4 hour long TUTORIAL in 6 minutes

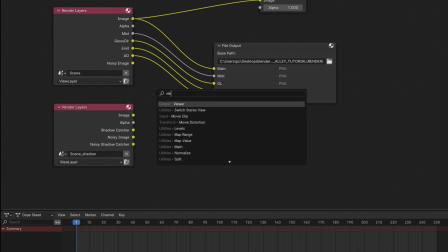(4:10)
After that I back to the main scene in the compositor and got this.
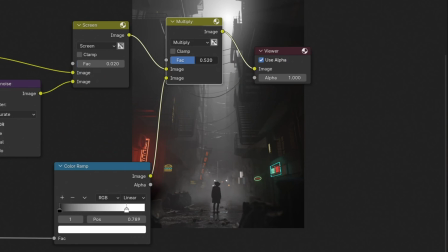(4:16)
Now I can use that path to highlight the main character's shadow.
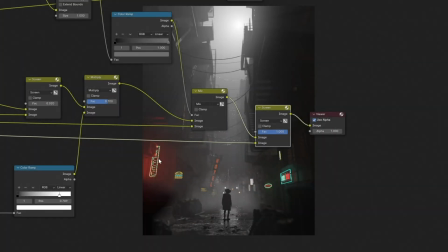(4:23)
I highlighted the glow with the emission pass to which blue goes, and set the screen blending mode.
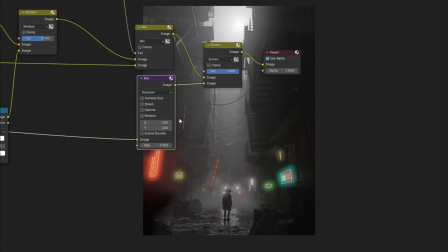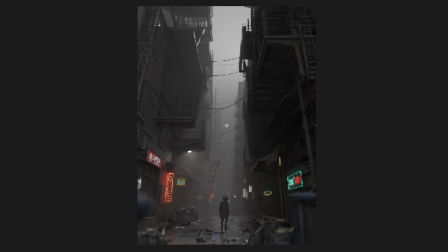(4:39)
Ambient occlusion pass with soft light blending mode brings back details lost in the fog.
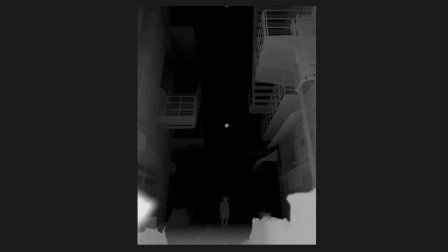(4:45)
I use it closer to the camera, because it doesn't make sense to see a lot of details in the distance in the fog.
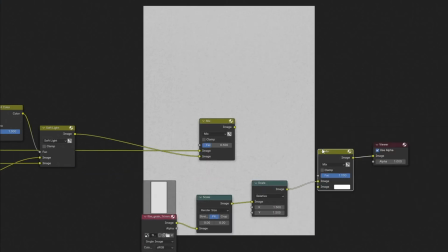(4:53)
In the end, I added a grain overlay, a little color correction, and that's it.
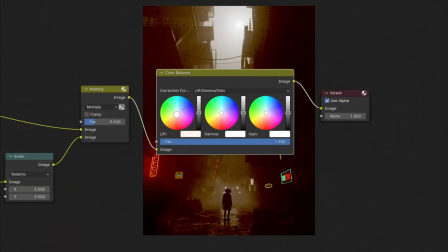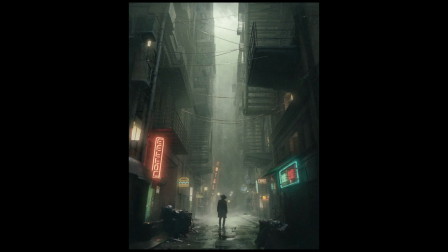(5:04)
You are probably wondering why two renders. I first made this render where I did post processing in After Effects.
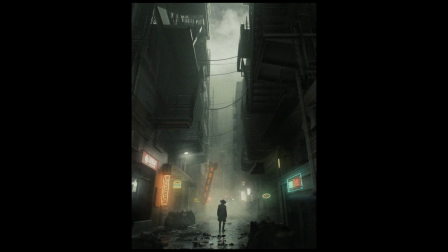(5:12)
After that, I decided to record a step by step tutorial and there I did the post processing in Render Compositor and recorded the whole process.
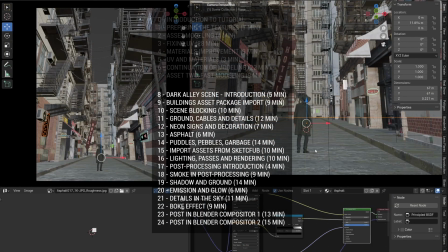(5:21)
It is not just a post processing difference, the whole scene is done from the scratch,
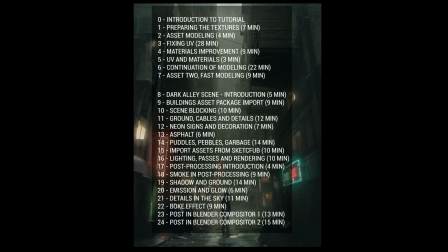(5:26)
you can find the entire tutorial and all my assets on my Patreon or by clicking on the YouTube join link.